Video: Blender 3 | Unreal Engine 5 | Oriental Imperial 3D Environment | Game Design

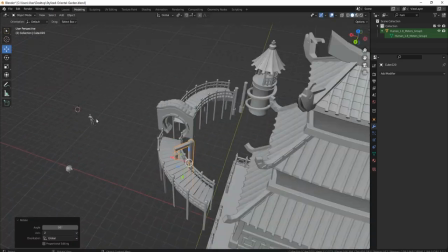[30:08]
middle we're able to have a nice curvature which helps to get us a nice
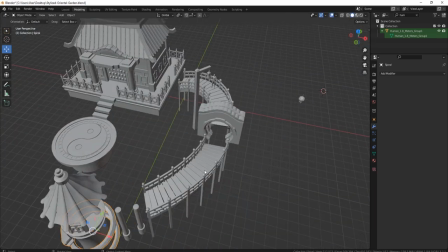[30:13]
result for the overall flow of our environment and of
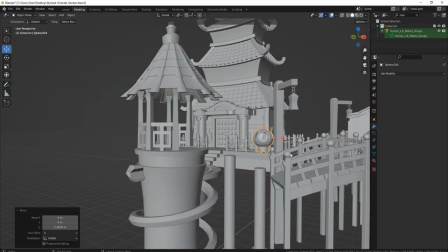[30:18]
course the bottom of the poles have to be just high enough in order to make sure it touches the ground and when we're adding some water it just has
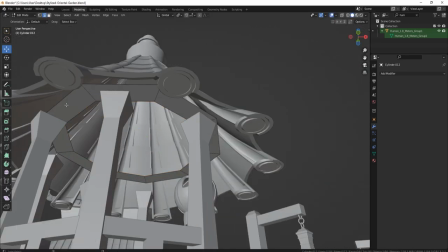[30:26]
to be enough of the height to not mess up with the terrain but yeah once we're done with that we gotta play around a little bit more with how our
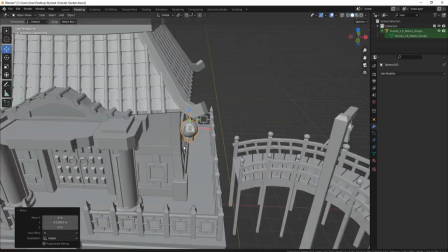[30:35]
small tower looks like and how the weight is being supported we gotta make sure we hang our lantern somewhere and so by adding
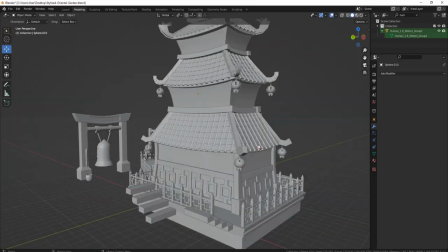[30:43]
a little frame in the middle section we're able to get some nice results out of it so yeah then once we're done with that we gotta make sure
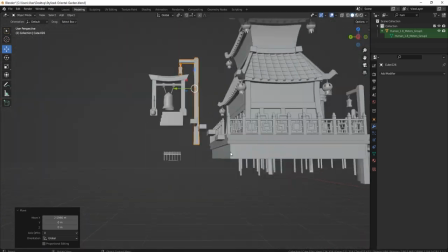[30:51]
we add some additional detail to the size of the house and by adding the lanterns at the bottom level and the middle level i think
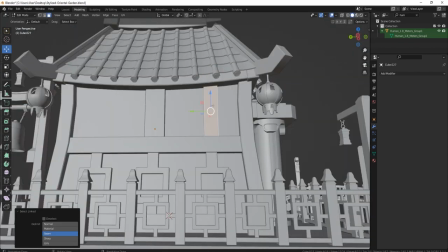[30:59]
it turned out quite well and i don't think we needed any of the lanterns for our top section since it's going to be quite well lit up as
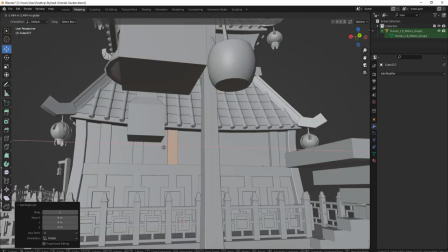[31:06]
well as it already has a lot of ornamental detail due to the snake shapes that we have within it so we're going to leave it
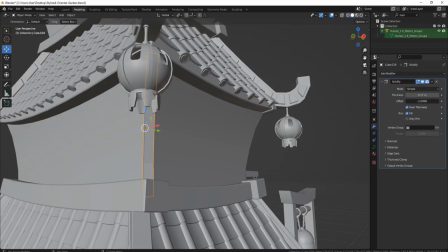[31:14]
as is and then continuing on with the overall design for the building we gotta to make sure we add some additional ornament detail
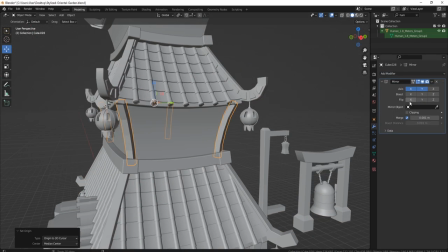[31:21]
to make sure we break apart the edges of the walls otherwise they would look too plain or they have some nice detail for the base but we've got to make
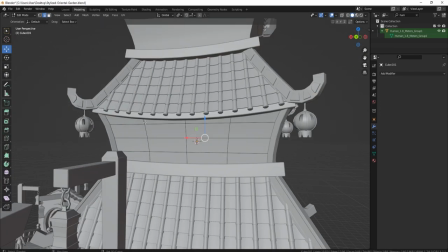[31:29]
sure we continue on with the type of pattern that we're having throughout the entire structure so right now again just to make sure we have
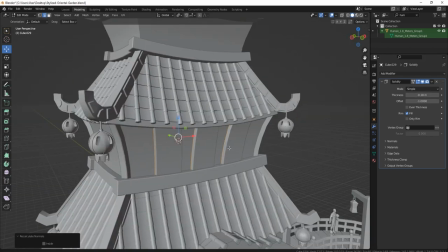[31:36]
a right kind of a pattern we've got to make sure we continue on with the same kind of design and the same kind of a scale that we
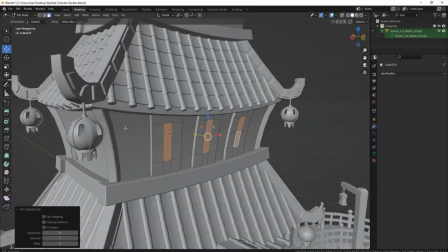[31:43]
had previously just having the same kind of ornament wouldn't look quite as interesting on the overall kind of a building so we got to make sure we
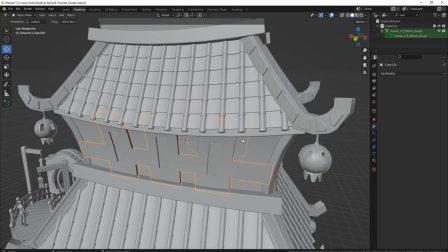[31:50]
have some a little bit of an extra unique looking details to it as well and so for the second level of the building of course we
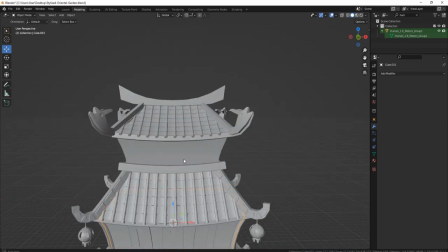[31:58]
added a different design to the ornaments and just had to make sure it
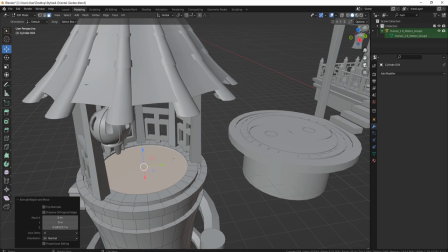[32:02]
still fits quite within the scene so using that same similar square pattern
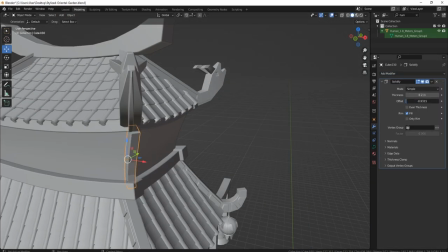[32:07]
look was quite nice but of course we have to make sure that the overall
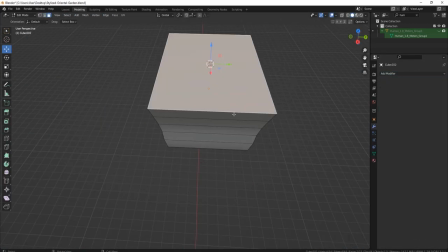[32:12]
design for these patterns are being consistent even of the base and the
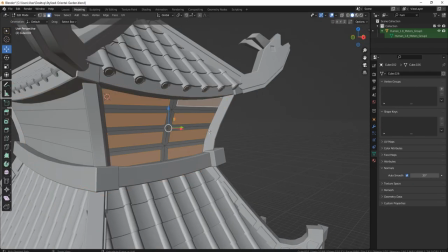[32:16]
middle section have different types of patterns they still have to have the same kind of scale ratio throughout it and so yeah we just have to
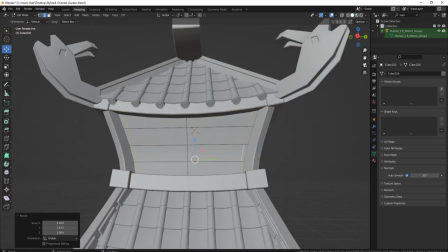[32:25]
play around a little bit with that but once we got some nice results for the sides of the buildings though for the upper sections i realized by
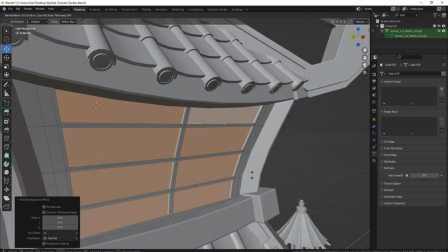[32:33]
getting just the pattern it wouldn't look quite as right as squishing in too many of them wouldn't look
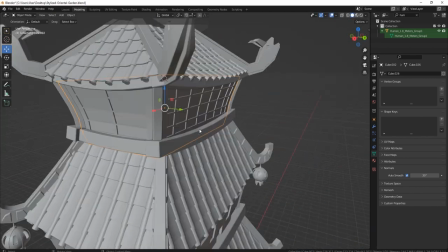[32:39]
nowhere near as nice so instead we decided to add simple planks just to support the overall
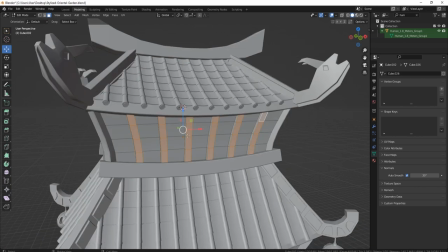[32:45]
side of the building and yeah we only used the ornaments for the front as it had a wider
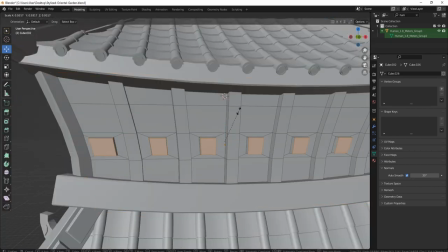[32:51]
amount of surface area to work with we just had to go back a little bit to the base of our building just to make sure that
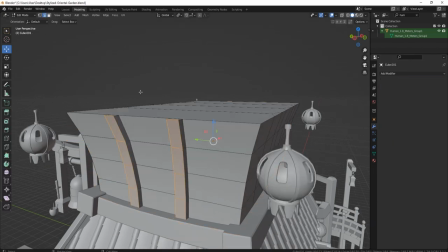[33:00]
we're consistent with the structure and we added some planks at the bottom as well for where the pattern ends and we just connect the overall design in
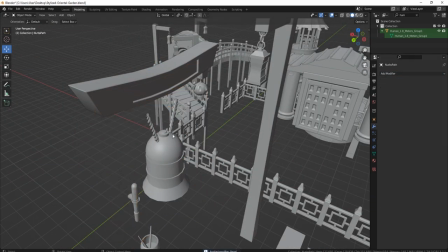[33:08]
that kind of way since we used some planks for the size of our building it would look a little bit out of touch if only the second and the top
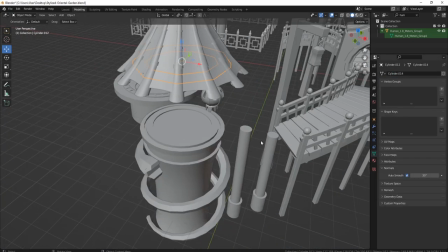[33:16]
level would be using those kind of patterns so making sure that the frame support on the sides of the walls would be consistent
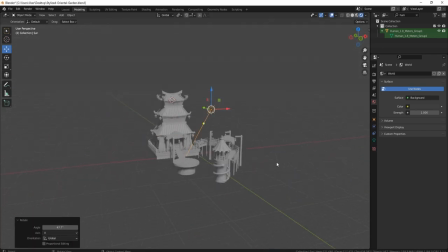[33:23]
we used a certain amount of the same kind of frames for other areas as well and yeah by then we just ended up playing around with
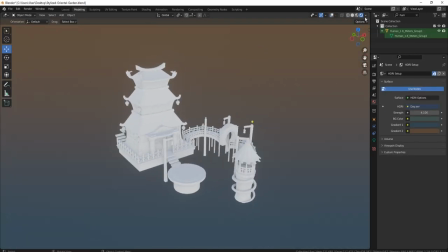[33:31]
some patterns trying out some styles and making sure that they kind of fit nicely in overall shape just to make sure that we're getting some nice results
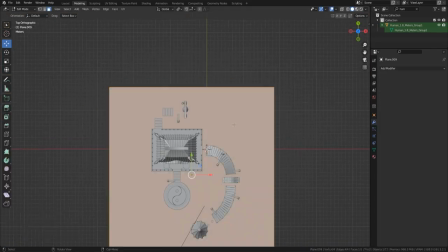[33:40]
out of the overall design and once we were happy with that we had to make sure we beveled some of the edges and we get some nice rounded off detail towards them
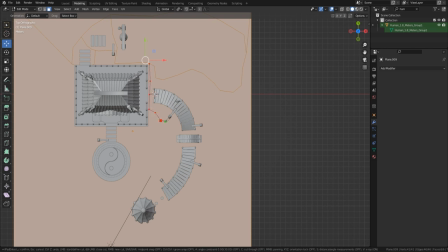[33:48]
so by playing around with the finishing touches by getting some of those details in using beveling and just smoothing out some
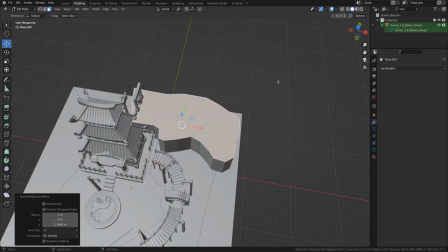[33:57]
of the edges using automatic smooth shader with angle set mainly as the default 30 but for
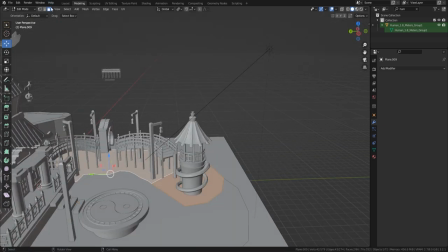[34:05]
some of them we had to increase the angle obviously just to make sure we get the nice kind of results and of course we played around with a little bit of the gradient and got some nice